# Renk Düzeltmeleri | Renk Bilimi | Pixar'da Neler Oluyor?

Evet biliyorum size bir söz vermiştim. Yerime oturmanız için size bir şans verecektim. İşte sanırım artık bunun için hazırsınız. Filmi hazırlarken uygulanan son adımlardan biri, filmin izleyici üzerindeki etkisini arttırabilmek için her bir film karesindeki son renk ayarlarını yapmaktır. Renk yönetim dahili istediğimiz bu odada işte biz de tam olarak bunu yapıyoruz. Ama bu işi yapan kişi esasında ben değilim. Şimdi sizi renkçimiz Mark D. Nicola ile tanışacağım. Merhaba Mark. Selam. Beni ağladığın için teşekkürler. Harika. Şimdi bize işinden bahsedebilir misin? Bu renk yönetim sistemini ben idare ediyorum.
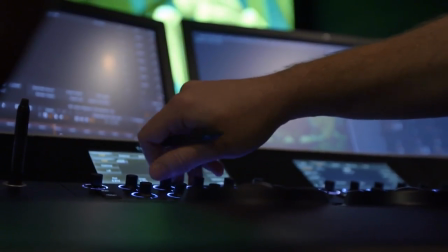40s
Bu bir renkçinin araç takımıdır. Renkçide tamamlanmamış bir filmin tüm ayarlarını yapmakla sorumludur.
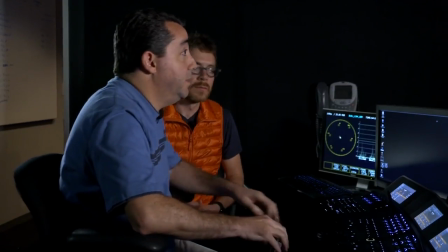45s
Size Ratatouille filminden bir örnek gösterebilirim. Mesela Ratatouille'dan şu sahneye ele alırsak kontrast ekleyerek başlayabiliriz.
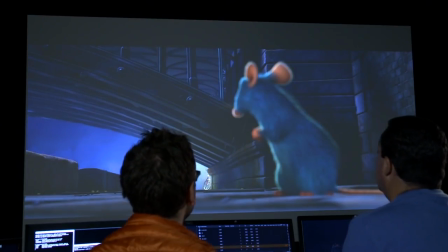55s
Sonra yoğunluğu biraz arttırabiliriz. Normalde ben bunu yaparken görüntü yönetmeni burada benimle oturuyor olur. Filmin görüntü yönetmeni Sharon Kalehendi. Belki Sharon'ı da çağırmalıyız. Hey Sharon! Selam arkadaşlar, ne yapıyorsunuz? Ratatouille filminin renk düzeltmelerini yaparken karşılaştığın problemlerden ya da bazı ilginç bilgilerden bahsetmek ister misin? Ratatouille görsel açıdan oldukça özgün bir filmdi.
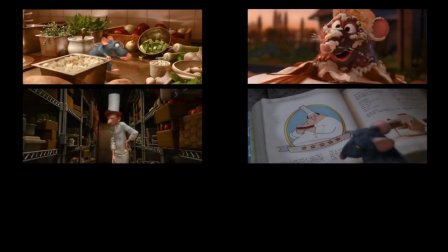79s
Baştan itibaren öyle olmasını planlamıştık ve yapım aşamasında da ortaya çıkan ürünün en iyisi olması için elimizden geleni yaptık. Ratatouille'da mesela gölgelerin öne çıktığı sahneler var. Bunlar da sahneye yeterli kontrast ve vurgu uyguladığımızdan emin olmamız gerekiyor.
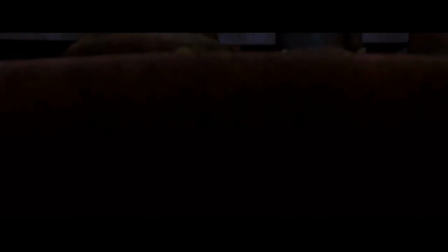96s
Gözlerin olması gerektiği yerde olduğundan da emin olmalısınız. Mesela biçimsel açıdan benim için en önemli şeylerden biri, insan derisini ve yemekleri güzel gösterebilmekti.
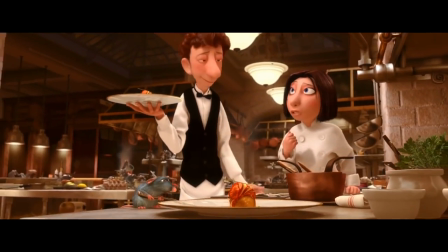107s
Özetlemem gerekirse bunu başarabilmek için de renk düzeltmelerini yaparken karanlık tonların içinde biraz kırmızılar ekledim.
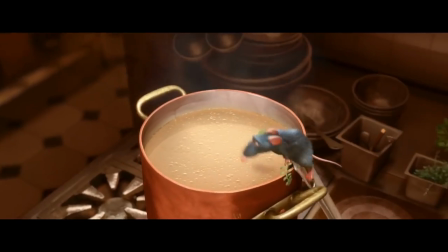114s
Böylelikle her şey bir bütün haline gelebildi ve film daha bütünsel, daha gerçekçi görünüyordu. Hatta biraz da çikolataya batırılmış gibi. Çok ilginç. Seyircinin filmden aç hissederek ayrılmasını istiyordum. Evet arkadaşlar, sıradaki alıştırmayla bu film kareleri üzerinde renk düzeltmesi yapma sırası sizde olacak.
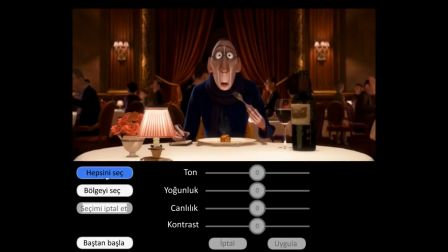133s
Resmin tamamında değişiklik yapmak için hepsini seçe tıklayın. Ton, yoğunluk, canlılık ve kontrası değiştirmek için bu ayarları kullanabilirsiniz.
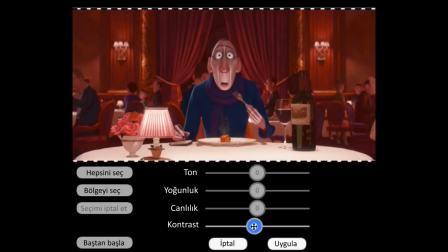145s
Kaydırma ayar düğmelerini seviyoruz. Çünkü bunlar ince ayar yapabilmemizi mümkün kılıyor.
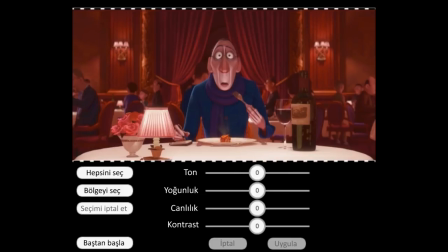151s
Resmin tamamında değişiklik yapmak yerine sadece belirli bir bölgeye odaklanmayı da tercih edebilirsiniz. Bunu yapmak için bölgeyi seçe tıklayın ve seçmek istediğiniz bölgeyi resmin üzerine tıklayarak işaretleyin. Evet, aynen bu şekilde.
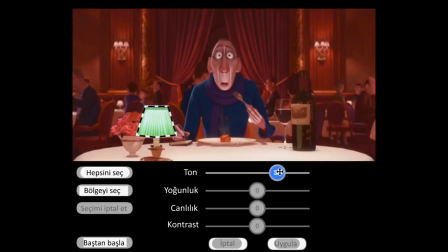166s
Bölge seçimini yaptıktan sonra ton, yoğunluk, canlılık ve kontrast ayarlarınız sadece bölgenin içindeki alanı etkileyecek. Bölgenin dışındaki alanlarda değişim olmayacak. Şimdi devam edin ve sizi ne tarz görsellerde elde edebileceğinizi birlikte görelim. Amacımız eğlenmek ve neleri mümkün olduğunu keşfetmek.